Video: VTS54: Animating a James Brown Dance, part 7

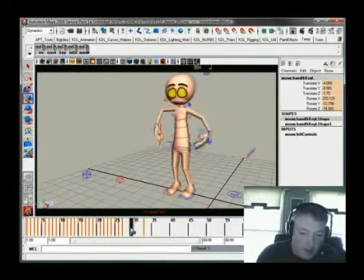Now as he's going up in the air, he kind of hits up there, and as he's down, the hands are like that, and then as he's coming up, maybe we can just leave his hands up in the air a little bit right here,
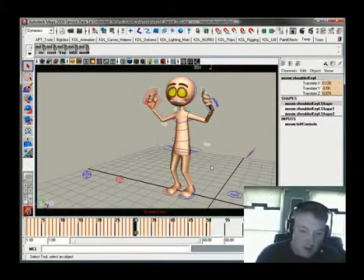just kind of build a little bit of a hold. So that's what I'm going to do, is I'm going to well, probably should get rid of the shoulder keys too. Give myself a clean palette to work with there. So take the hands, the shoulders, and all that business.
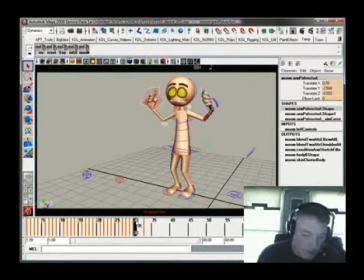He's up in the air. Let's go ahead and build a hold there. The easiest way to do that is middle mouse over, and then either take the frame before it and cheat it back, or take the frame after it and kind of build it up. In this instance, I'm going to take this frame and cheat it back a little bit.
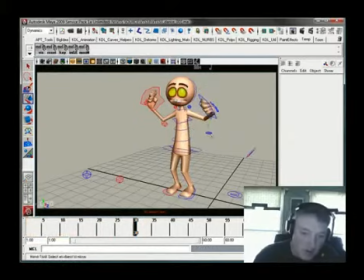Maybe have his hands drag a little bit, maybe have the elbows up a little bit, just to kind of give it some place to go.
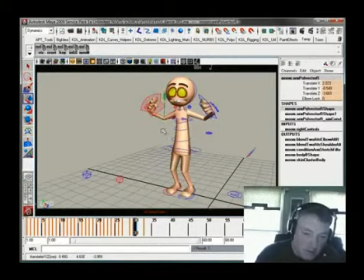Okay. And then on the way down, there's something happening here where I want the hands to kind of drag. I don't want them to kind of lead the way down. So in this instance, I'm just going to have them kind of be up a little bit, have the elbows down a little bit more,
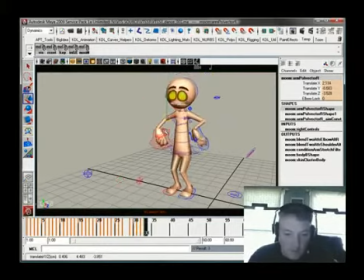just to kind of create that flopping thing going on. So as they come up, I want them to drag pretty well.
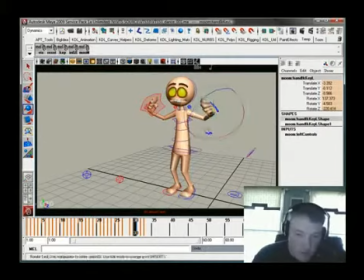I want them to give good strong drag here. And then I can just drag them up a little bit more too right here. Because it's all about creating that flow. There we go.
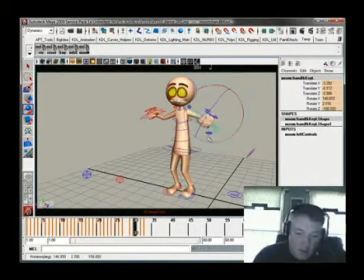He's kind of creating a flop right there. And take this one and pull it down too. There you go. And take this guy and pull it back. Oops. Take this guy and pull it back.
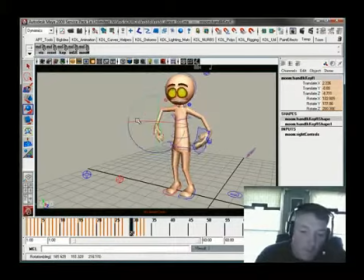I can do more with the fingers. I'll put those in, you know, later on. But for right now, I like what's going on here.
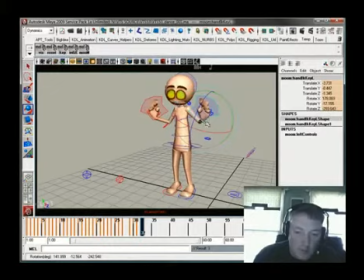Up, up, down. Okay.
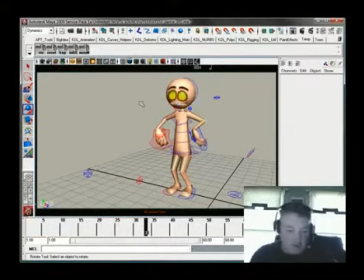That's pretty good stuff right there. This is a good place to save what I'm doing, because it's always a good place to save what you're doing. Okay.
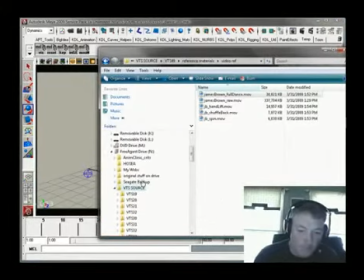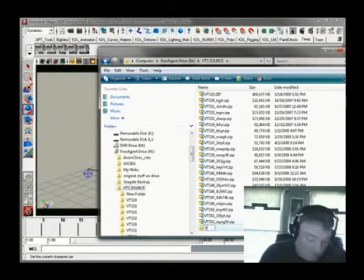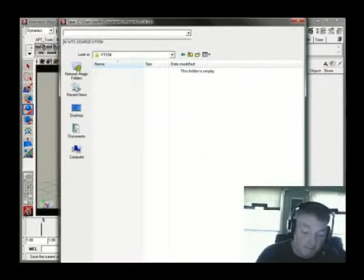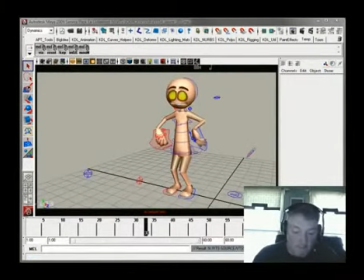Okay, so we got that part filled in.
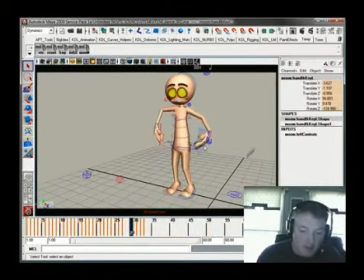Now what I'm going to do is I'm going to kind of go backfill a little bit right here, because there's some keys right here where I'm just kind of letting the computer do its thing from here to here. I'm just going to go ahead and, just for fun, just key that, because I know that that's going to work for me.
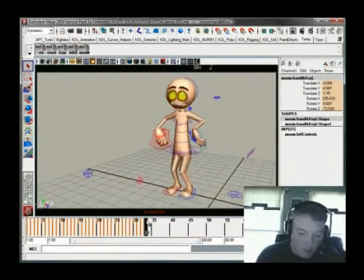And I'm going to go all the way up to 38 and just key everything. Just to, again, to make sure there's no holes in any of the keys, because when you start timing this stuff out, you really don't want it to be, well, I shouldn't have gone to 38,
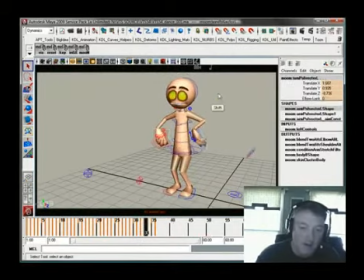it was 33. I'm a dork. I can't read numbers. That's my problem. Delete these.